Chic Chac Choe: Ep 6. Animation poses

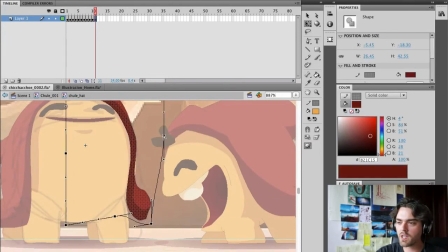In this frame, since they pass super quick, it's probably on ones or twos.
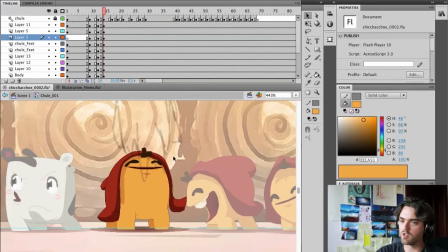The important thing is just the color movement, because it's basically like a motion blur.
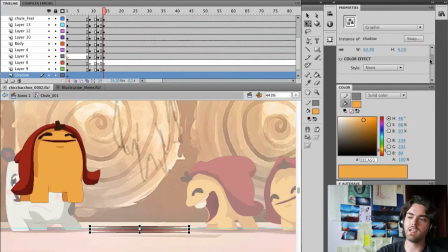Just to keep in mind, you don't need to do the legs perfectly. As you see, I'm not even using the body.
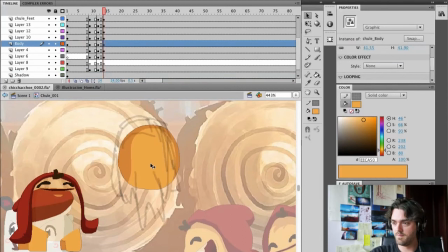I'm just sketching it right there. And adding like these little tiny smears in. So it's gonna read well. I think it's gonna read well in the end.
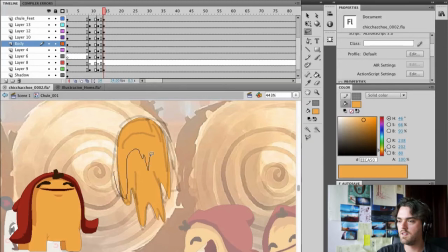Yeah, so as you can see, not even for the hat, I'm doing a new hat.
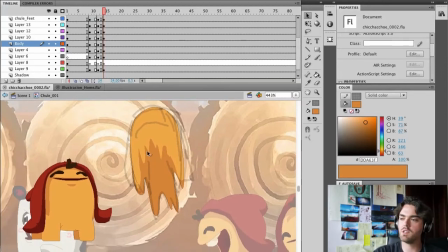Since it's a speed frame, every speed frame, it tends to be kind of different in a way. So just having it as a shape, and since it's also a motion blur kind of feeling, I mean, it's okay.
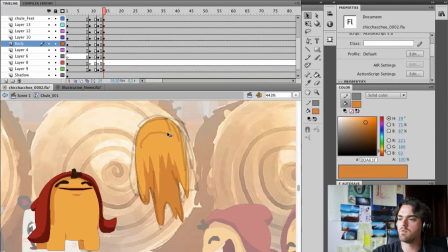You don't really need to worry too much.
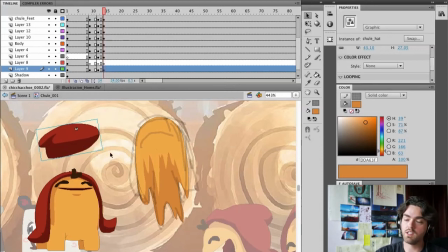But of course, after the motion is done, is when we'll start tweaking it. So just to keep that in mind. We might come after and change some things. Since the curve of my mouth changes in this pose, and actually
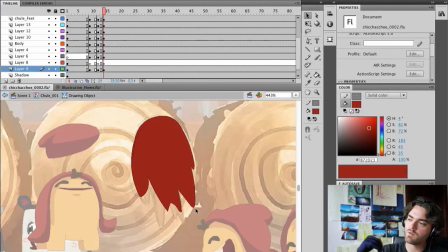if you see the direction, it's important to have the same direction, like a little arrow in a way, like pointing.
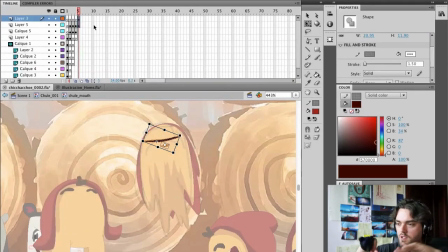So even the eyes need to be that direction. Everything has to follow the same flow or the same rhythm. That's what's important.
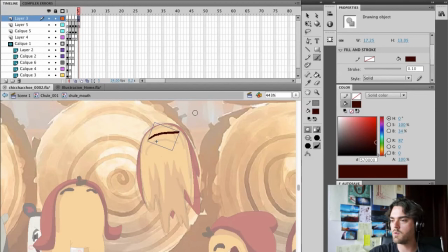So there we go. I believe this pose is pretty much done. I deleted all the other elements so we can continue. So here he was scrubbing really quick.
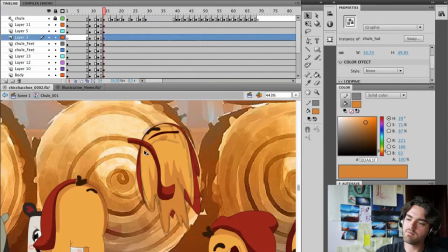Blah, blah, blah. I'm probably gonna add an antique after, just a little bit like a motion, and the character's gonna be talking and stuff.
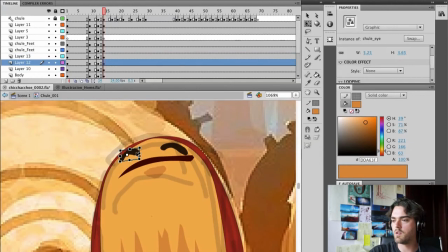But this is basically the way I go for it. This second smear frame is pretty much the same as the one before,
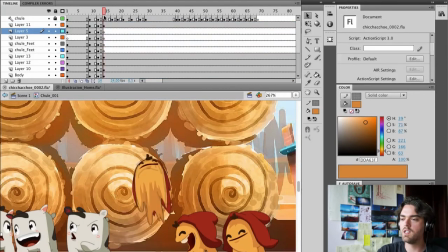so we'll see if we can get away with just reusing it, not worrying about it.
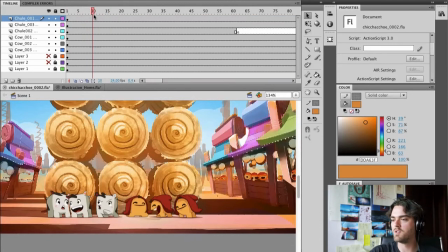Let's just reuse it and see how it goes.
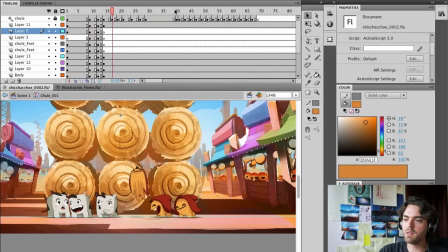As you can see also, the jump, it's doing a little bit of a curve.
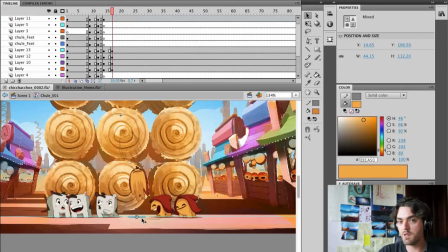That is important. Try to avoid, always in animation, try to avoid straight lines.
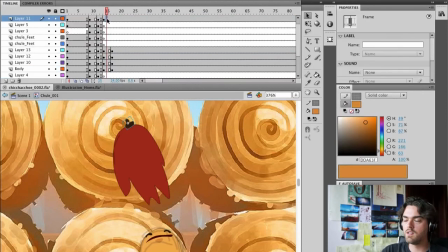In motion, I mean, because it always needs that extra thing.
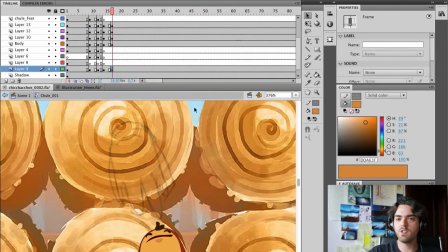Okay, so I guess we're gonna leave all of that for today. Thank you guys a lot for watching this.
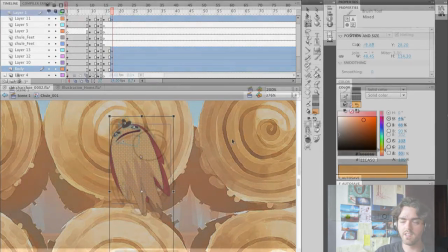I hope it wasn't too boring, and I hope you guys like seeing me.
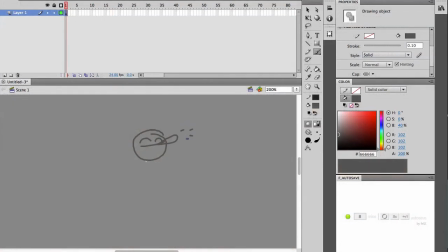So yeah, keep in touch, and let me know what you think. Hope you guys learned something, and cheers.